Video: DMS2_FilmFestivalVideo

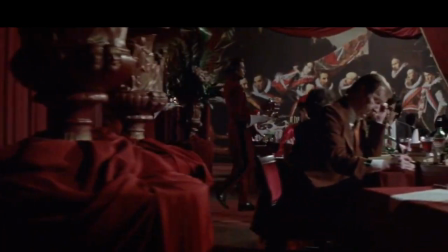4:09 In the movie The Cook, the Thief, His Wife and Her Lover, the main use of color is as a metaphor for the transformation of Georgina.
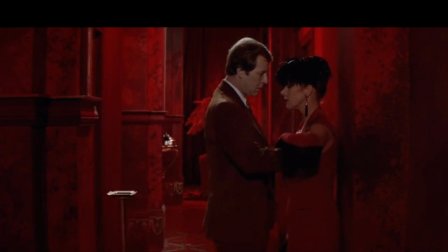4:16 As the movie, it is highly devoted to show the metamorphosis of the main character. In addition, colors have been used to overcome the environment and to create focus on the characters.
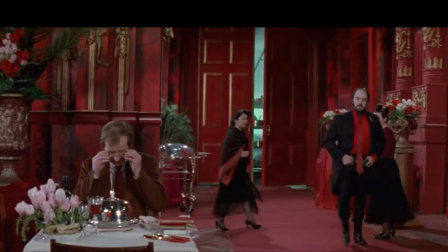4:28 An example of this could be the red in the restaurants and how the hues are meant to reflect the hopeless nature of the scenes.
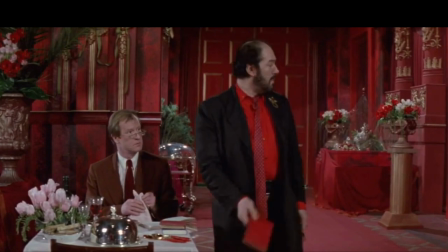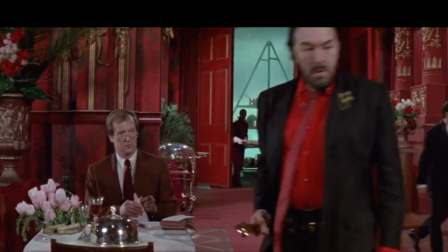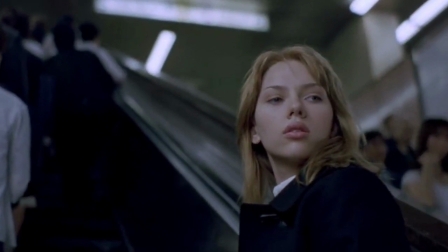4:46 Differently from the other movies, in the movie Lost in Translation, the color palette of the movie is muted.
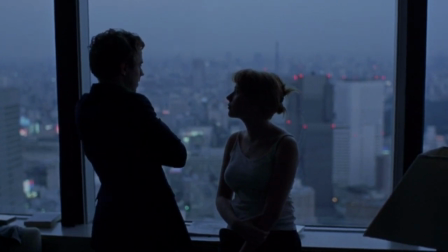4:53 Therefore, there are more cool tones such as blue, grays, and white. This choice of hues emphasizes the feeling of loneliness and isolation that is being experienced by both characters in the movie.
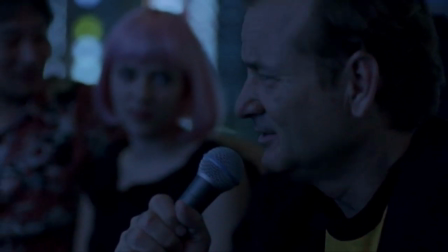5:03 The colors are also in line with the emotional state of the main characters.
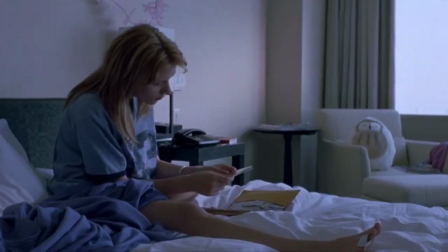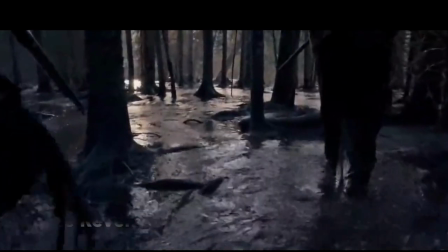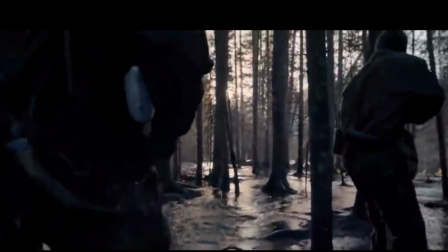5:18 In the movie The Revenant, the color palettes are really similar to the movie Lost in Translation,
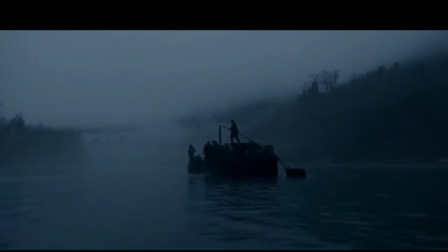5:24 as cool-toned palettes are used with blue, light blues, grays, and blacks.
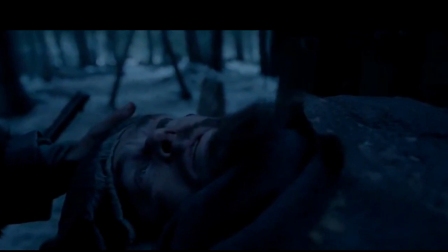5:30 These are used to signify the cold environment the main character is in,
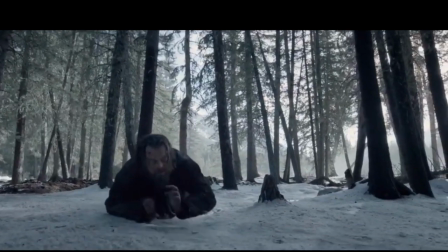5:34 and as the movie is set during the 1820s winter, they all represent the nature he is in.
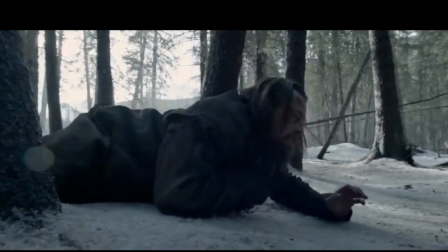5:40 Moreover, they symbolize the character's feeling of loneliness.